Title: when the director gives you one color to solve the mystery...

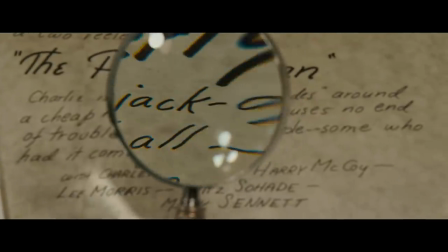There are no clear answers Graysmith sought to find the answer to the question of the Zodiac killer and instead found obsession
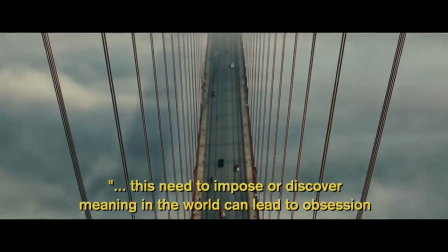Miley states that in Zodiac this need to impose or discover meaning in the world can lead to obsession
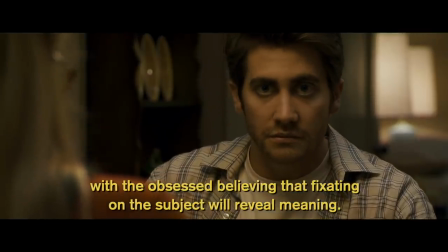with the obsessed believing that fixating on the subject will reveal meaning to abandon
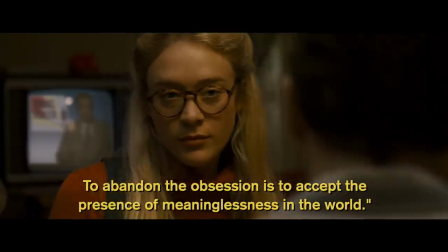the obsession is to accept the presence of meaninglessness in the world within zodiac
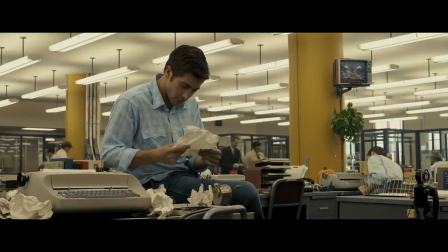yellow symbolizes the zodiac killer and those connected to him but as the film progresses
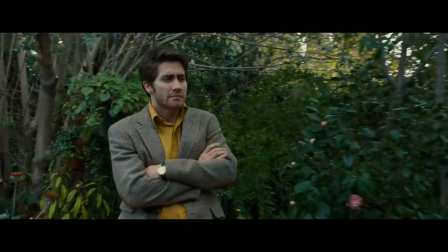and the world moves on this symbolism becomes tenuous instead representative of
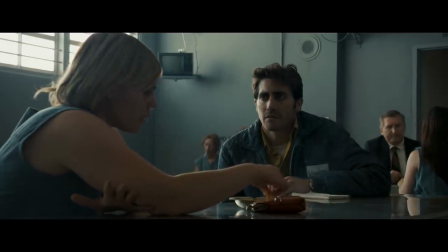graysmith's own obsession and need to find answers in the last sequence with graysmith
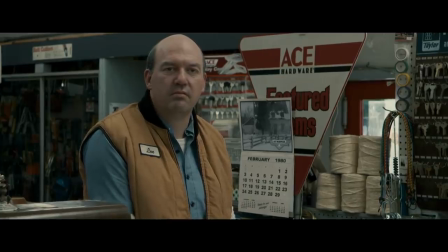he sees a suspect in a yellow vest but while you can find meaning in a yellow vest you cannot find an answer not
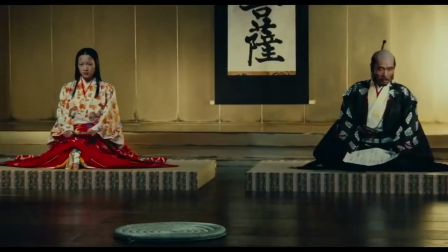all directors know how to use color as effectively as david fincher but someone who does is legendary japanese
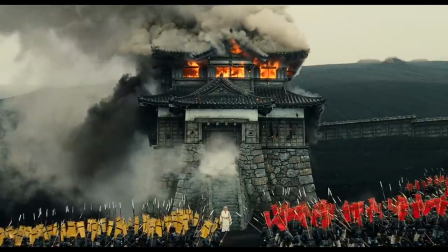filmmaker akira kurosawa these beautiful images are from his 1985 epic ran
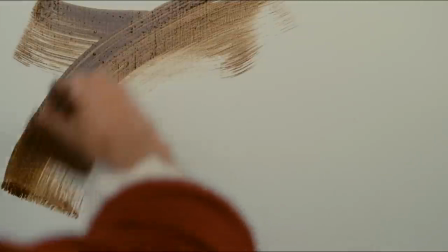which you can currently stream on mubi mubi is a curated streaming service that houses beautiful, interesting and incredible films from all over the world.
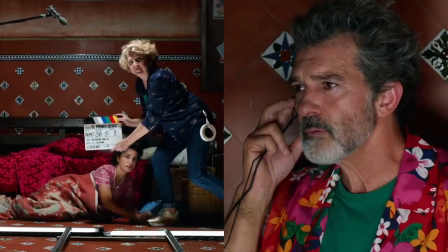Every day, MUBI premieres a new film.
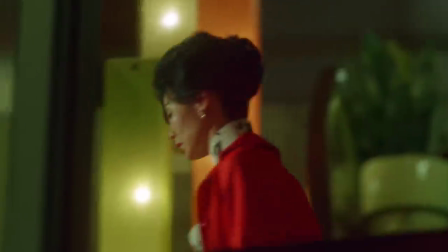It might be from an iconic director like Kurosawa, Jodorowsky or George A. Romero, or it could be from an emerging auteur that you haven't heard of yet.
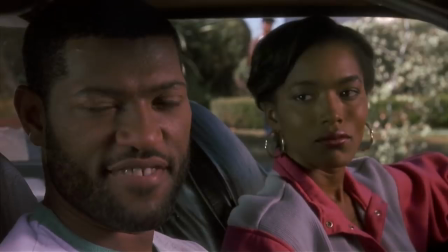There's always something new to discover. With MUBI, every film is hand selected.
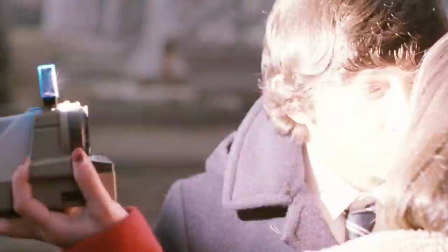Think of it like your own personal film festival streaming anytime, anywhere. MUBI is giving my viewers a 30-day free trial.
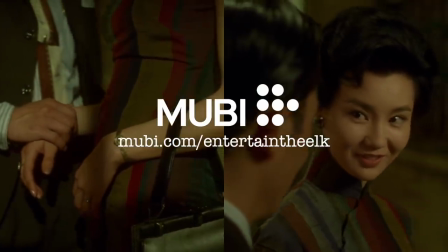So go to Mubi.com slash entertain the elk so you can see everything they have to offer at zero risk to your wallet and start enjoying amazing films right now. Hey everyone, thanks so much for watching. I really hope you enjoyed this video. If you did, please like it and share it with a friend. Thank you so much for your patience as I'm getting caught up on videos. I have two more videos coming out this month alone, so make sure you're subscribed to the channel. But not only that, but make sure you click the bell icon below. I'm gonna keep saying this but YouTube is not sharing my videos with you I've had so many comments recently of people saying oh I haven't seen your videos Oh, I didn't know you had a new video. Oh, I missed this one. How come I didn't see this one? It's because YouTube isn't doing the subscriber model anymore So even though there's over 300,000 of you subscribe to this channel YouTube doesn't care They're gonna share what they want with you. So reclaim what you watch on YouTube by clicking that icon below It's the only way that you're guaranteed to be notified whenever I drop a new video So take five seconds right now just to click the icon below. I'll wait so you don't miss anything. Okay, thank you. If you want to support Entertain the Elk and help me make more videos, feel free to check out my Patreon page where patrons get exclusive rewards like early releases, behind the scenes information. It's just a really nice way to help me make more videos. And if you like what I'm putting out, throwing a dollar per video or a few dollars a month really goes a long way. Like I said, I'm already hard at work on my next video, which should release in a few days, so keep your eyes peeled, and I will see you all very soon.